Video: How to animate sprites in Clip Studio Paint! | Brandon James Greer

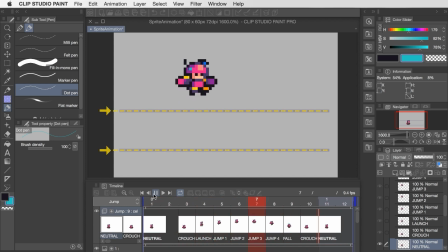(8:11)
I should mention as well that I planned out this jump height using these lines to make sure that the character is clearing their own height, which I thought would be a good look from the standpoint of treating this like an asset for a platformer game.
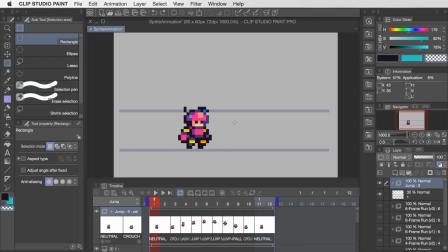(8:22)
And so I got the idea to double this up and repeat that action again for a double jump. So first of all, I'll need a higher frame count for that.
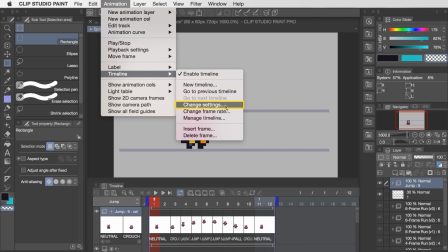(8:29)
So I go to Timeline, Change Settings, and then increase the frame count by 6 frames.
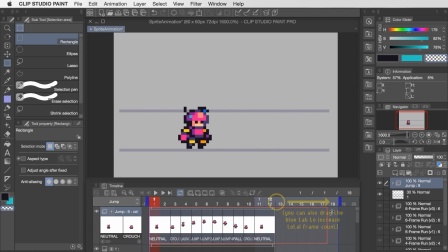(8:35)
Next, I copy the animation folder so that I preserve that original single jump. And then on the frames of the new double jump folder, I split the clip at the apex of the jump, since this is where the second jump is going to start. To split a clip, you toggle on the applicable frame, and then right-click and select Split Clip.
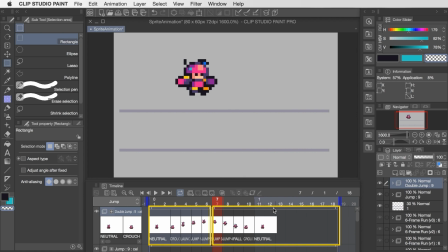(8:53)
What this does is it gives you individual control over that block of the sequence. So in this case, there's an entire block of frames where they're just falling to the ground.
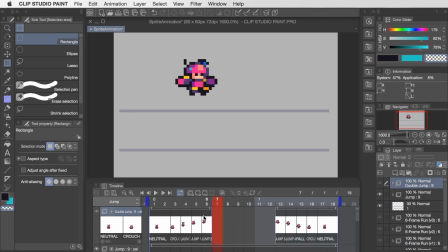(9:01)
And so I'm dragging that to the end of the timeline, and this has now given me an empty gap of 6 frames in the middle that I can use to insert the second jump.
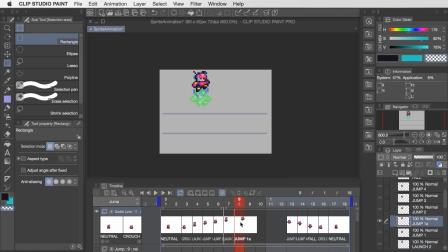(9:11)
To create that second jump, I'm duplicating the original jump poses and then just repositioning them higher.
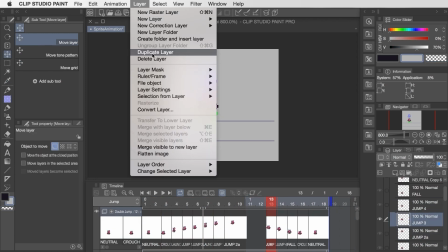(9:16)
So this part doesn't even require any additional artwork. It's more about just repurposing these existing frames and assets to create a new sequence.
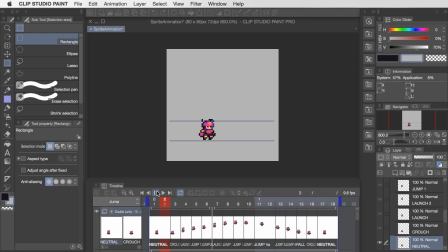(9:25)
In this case, my first attempt came out perhaps a bit too floaty this time around, probably overcorrecting from last time. So I've gone through to fine-tune the positions here, and I ended up with this final comparison sheet here.
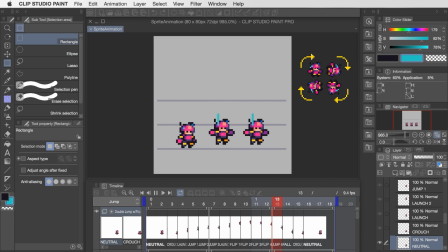(9:38)
So for that one at the end, I've taken a crouch frame and rotated it incrementally by 90 degrees to create this rolling flip motion as sort of an additional flourish.
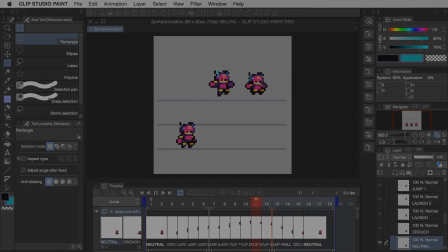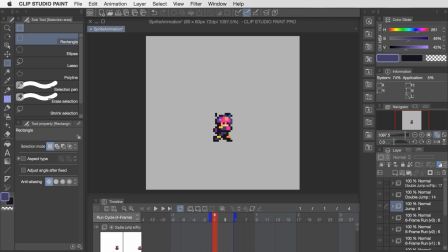(9:53)
And lastly, I just wanted to discuss how to export these assets in the event that you may want to use them in game development. One of the things that's great about the animation workflow so far is that all my individual animations have been created on new timelines within this one file. So if I toggle the dropdown, I can easily flip through each of these animations.
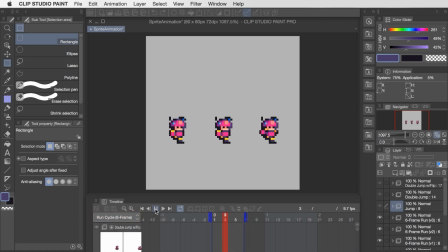(10:10)
In that way, this sort of works as being like a perfect master file for the character sprite itself.
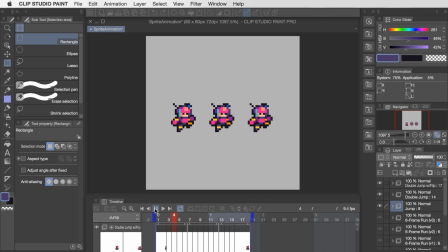(10:15)
And when it comes to exporting for use in game development, we'll want to arrange the sprites side by side in equivalently spaced cells,
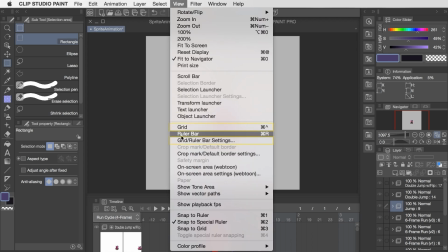(10:21)
kind of like a sprite sheet or sprite strip idea. In this case, I'm going to enable an 8x8 grid just to assist me visually for this alignment.
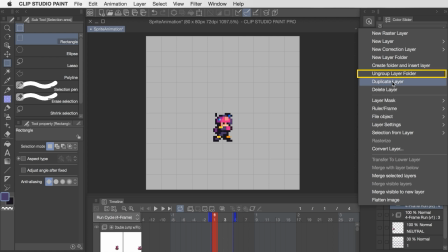(10:29)
And then for something like the 4-frame run cycle, we'll ungroup the animation folder so that we can access all the frames at once and then rearrange them into these cells.
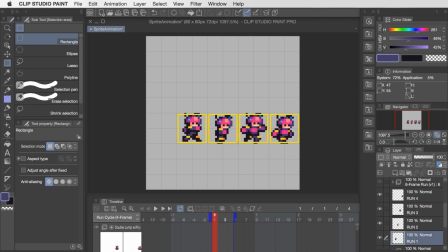(10:39)
In this example, my character size is nicely within a 16x16 space, so that's going to be kind of my cell size.
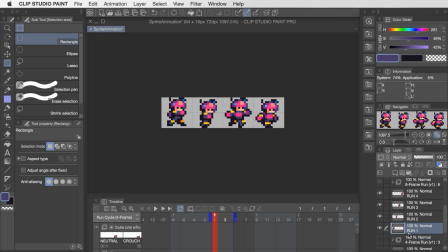(10:46)
And I'm also going to hide the background layer because we want the character isolated on a transparent background.
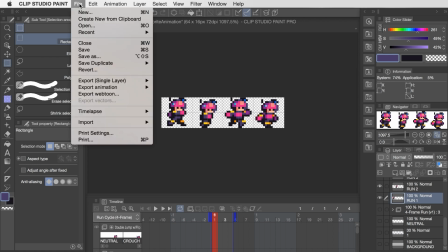(10:52)
And after they're all in place, you just click on File, Export, and then save it as a PNG file type.
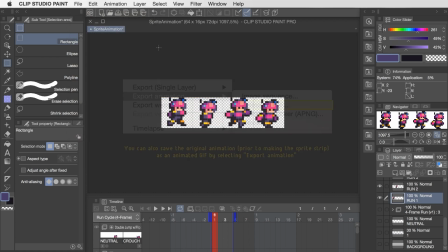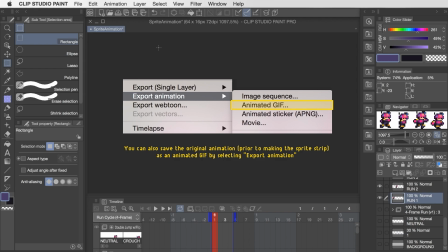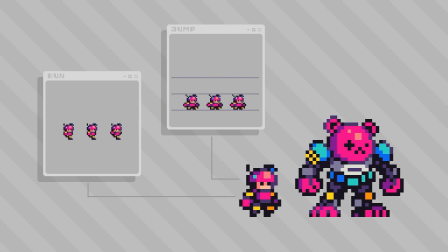(11:07)
All right, well, that'll do it for this introduction to Sprite Animation in Clip Studio Paint. I hope you enjoyed seeing the workflow here. And in the next video, we're gonna bring that teddy bear mech into the picture because I wanna do kind of a start to finish example where I create an animation of the pilot hopping in and out of that mech. So stay tuned for that if you'd like to see more animation. And in the meantime, thanks for watching.